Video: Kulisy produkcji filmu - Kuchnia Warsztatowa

Cześć, dziś pokażę Wam trochę backstage'u. Z kim pracujemy i jakiego sprzętu używamy do produkcji filmów. A przede wszystkim skupimy się na przeanalizowaniu montażu i kilku ciekawych przejść, które wykonaliśmy już na etapie nagrań.
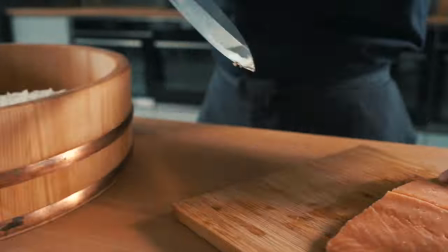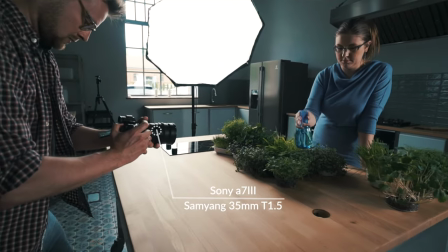[0:20]
Wszystko kręciliśmy aparatem Sony Alpha 7 Mark III. Większość nagrań została wykonana z ręki, kilka ujęć ze statywu i kilka na steadicamie.
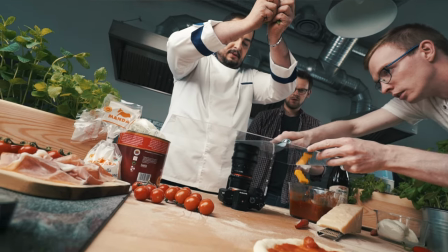[0:27]
Głównie obiektywem 35 mm, ale pojawiła się też 50 i 90 makro.
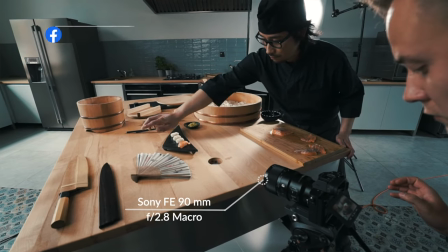[0:32]
Film został zrealizowany dla kuźni społecznej w Olsztynie, a producentem był Robert Szaban.
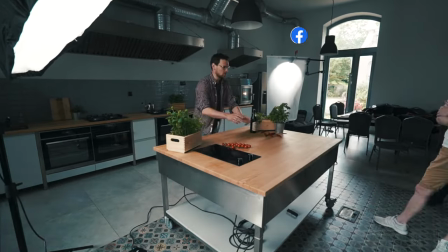[0:36]
Zamysłem tego filmu było pokazanie czterech kuchni świata w atrakcyjny sposób, za pomocą odpowiednio prowadzonej kamery i przemyślanego montażu.
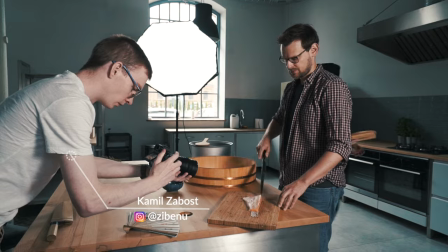[0:43]
Staraliśmy się wykonać jak najwięcej ujęć, w których kamera podąża za rękami kucharza i żeby to było spójne z następnym ujęciem.
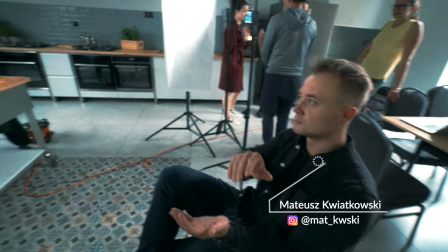[0:49] Maps. Akcja. 3, 4, akcja. 3, 2, 1.
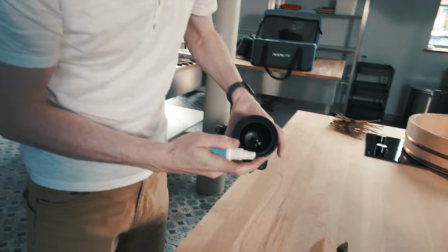[1:00] One. Trochę ryba pochłapała nam.
Nie zawsze udało się to zaplanować i zrobić idealnie. Na nagrania mieliśmy tylko jeden dzień, a kuchnie były aż cztery.
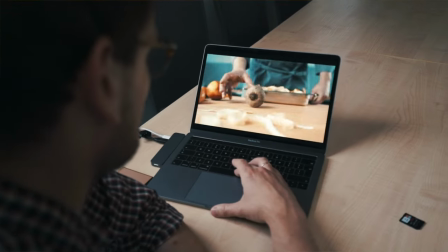[1:13]
Montaż był wykonywany na bieżąco, więc jeśli jakieś ujęcie nam nie pasowało, zawsze mogliśmy je nagrać jeszcze raz. Kolejnym utrudnieniem była bariera językowa. Pracowaliśmy z Włochem i z Japończykiem, którzy nie do końca rozumieli po angielsku, a tym bardziej po polsku.
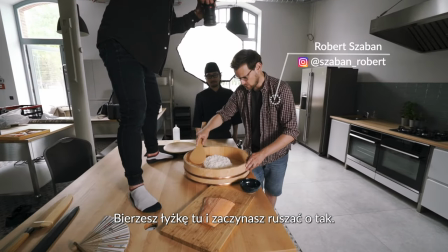[1:26] Taking spoon here and you're starting to move like that. And slowly.
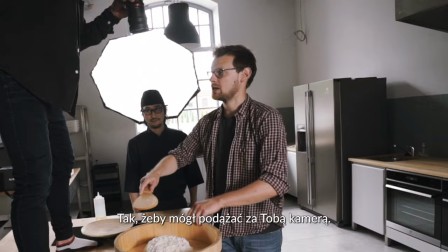[1:31] And slowly. Slowly. Slowly. Slowly. So he can follow the camera with you.
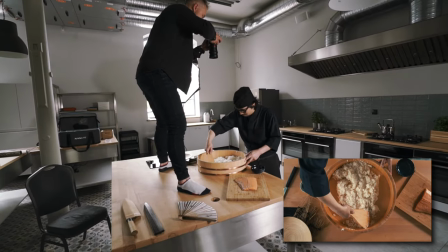[1:37] Don't be stressed. Myślę, że spoko. Możesz nawet teraz matic trochę niżej zrobić i niżej porobić te ruchy też takie same.
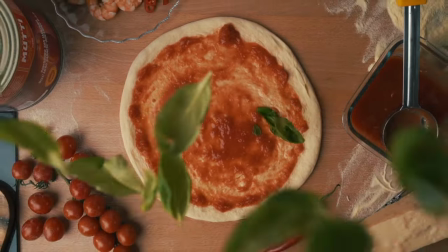[1:45]
Przejdźmy do montażu. Zacznijmy od ujęcia sypiących się liści na kamerę, które jest połączone z ujęciem tartego sera.
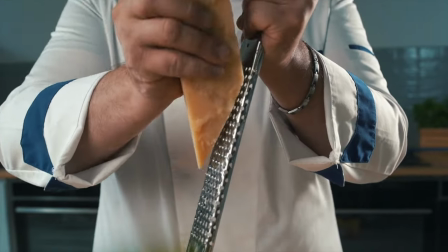[1:51]
Jak to zrobiliśmy? O tak.
Zawsze chciałem grać drzewo.
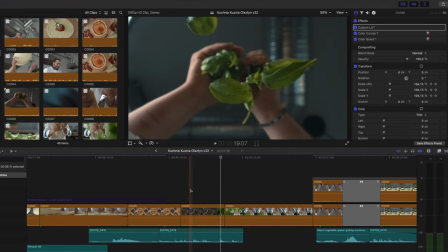[1:59]
Niemal cały kadr w chwili cięcia jest pokryty liśćmi. Dzięki temu te przejście jest niemal niewidoczne.
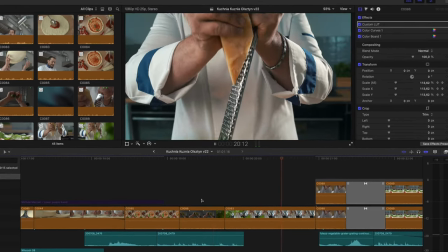[2:04]
Drugie ujęcie rozpoczyna się wyłanianiem kamery z liści, a na montażu jest dodany jedynie delikatny speed ramping.
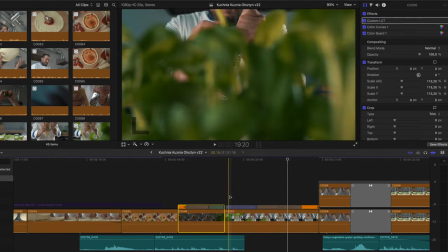[2:10]
Pierwsze ujęcie rozpoczyna się slow motion, później delikatnie przyspiesza, drugie ujęcie zaczyna się od przyspieszenia i później zwalnia.
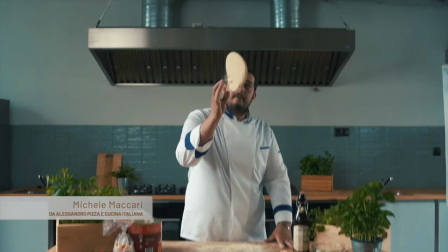[2:16]
Kolejne przejście to podrzucanie pizzy i iluzja, że ciasto spada na obiektyw.
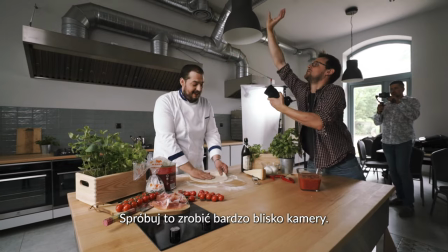[2:20] And try to do it like very near camera, like I need it to be here, like almost falling on the camera.
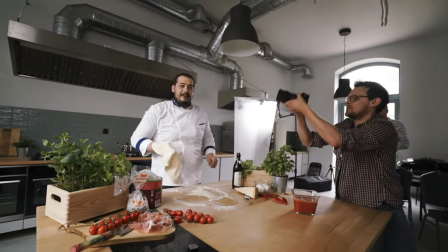[2:27] Oh, sorry.
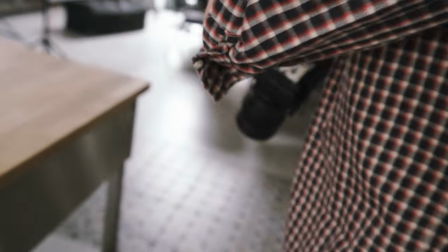[2:32] Okay. To będzie trudne. Can you spin it like that, not like that?
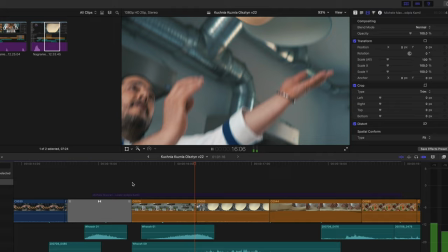[2:42]
Na pewno nie było to łatwe ujęcie i powtarzaliśmy je kilkanaście razy.
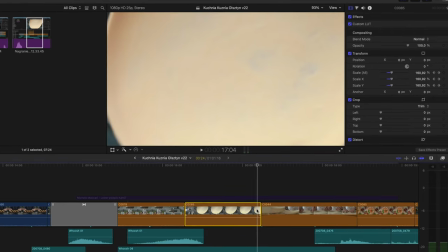[2:45]
W postprodukcji wystarczyło doskalować końcówkę ujęcia na tyle, aby ciasto wypełniło cały kadr, ponieważ przy następnym ujęciu ciasto również jest w całym kadrze.
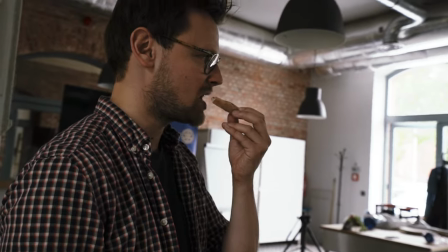[2:53] Dla mnie niepotrzebnie się spinamy przy takich ujęciach. Ale pizza jest dobra.
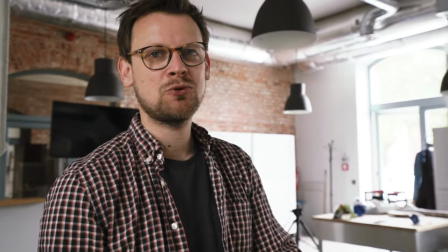[2:58] Pizza jest dobra. Dla mnie niepotrzebnie się spinamy przy takich ujęciach. Ale pizza jest dobra.
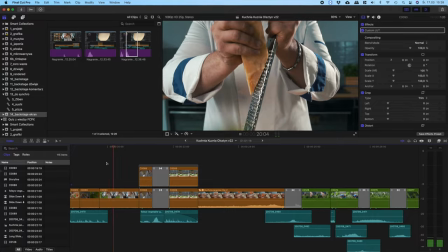[3:04] Niepotrzebnie w ogóle.
Wykorzystaliśmy też kilka prostych przejść montażowych. Po cięciu sera kamera ucieka w dół, więc mamy tu przejście slide down.
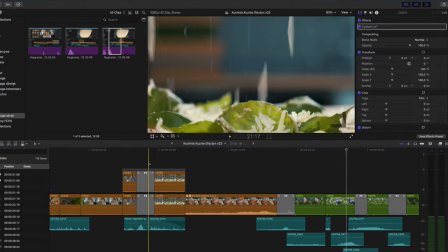[3:12]
Ważne, żeby ruch się zgadzał. Tak samo z pizzą i ręką.
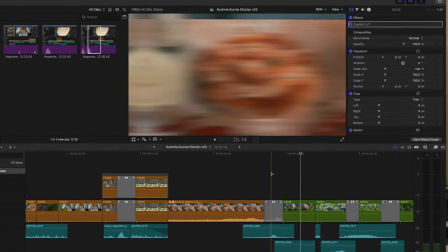[3:15]
Ujęcie pizzy jest statyczne, ale kończymy je przejściem long slide left, ponieważ kamera podąża za ręką w prawo.
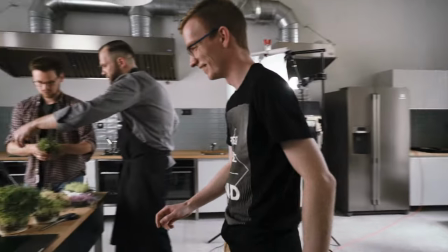[3:21]
Jedno ujęcie zrobiliśmy w technice poklatkowej. Postawiliśmy aparat na statywie, a statyw na stole i podłączyliśmy do laptopa.
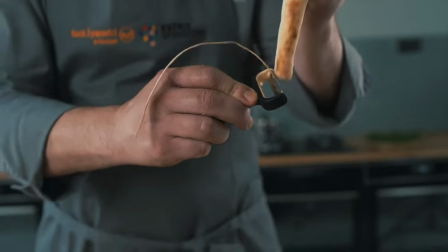[3:28]
Na laptopie był wygodny podgląd i łatwo można było sterować aparatem. Możecie też zastanawiać się, jak zostało wykonane ujęcie ze zmieniającą się zawartością w misce.
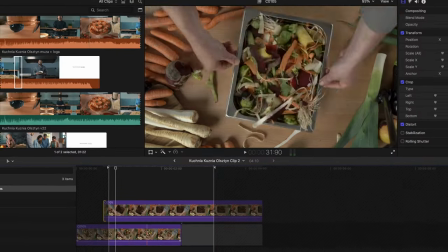[3:35]
Jest to nic innego jak dwa takie same ujęcia przecięte w odpowiedniej chwili. Złączone w compound clip i dodany efekt przybliżania i obracania kamery w postprodukcji. Ważnym aspektem w filmie jest dźwięk. Niektóre dźwięki są z bazy Artlista, a tych, których tam nie znalazłem, nagrałem po prostu sam w domu.
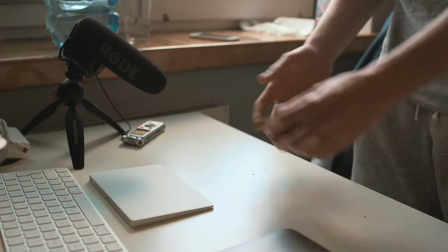[3:51]
Na przykład turlanie ziemniaka. Krojenie. Odstawianie naczynia. Odgłosy spadających liści.
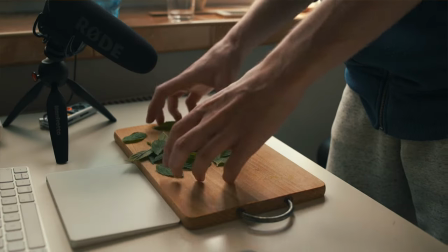[3:57]
Czy dźwięk przekręcania miski nagrałem po prostu sam w domu. Jeśli chcecie zobaczyć więcej takich backstage'y, subskrybujcie kanał, zostawcie łapkę w górę, a już na pewno niedługo się zobaczymy.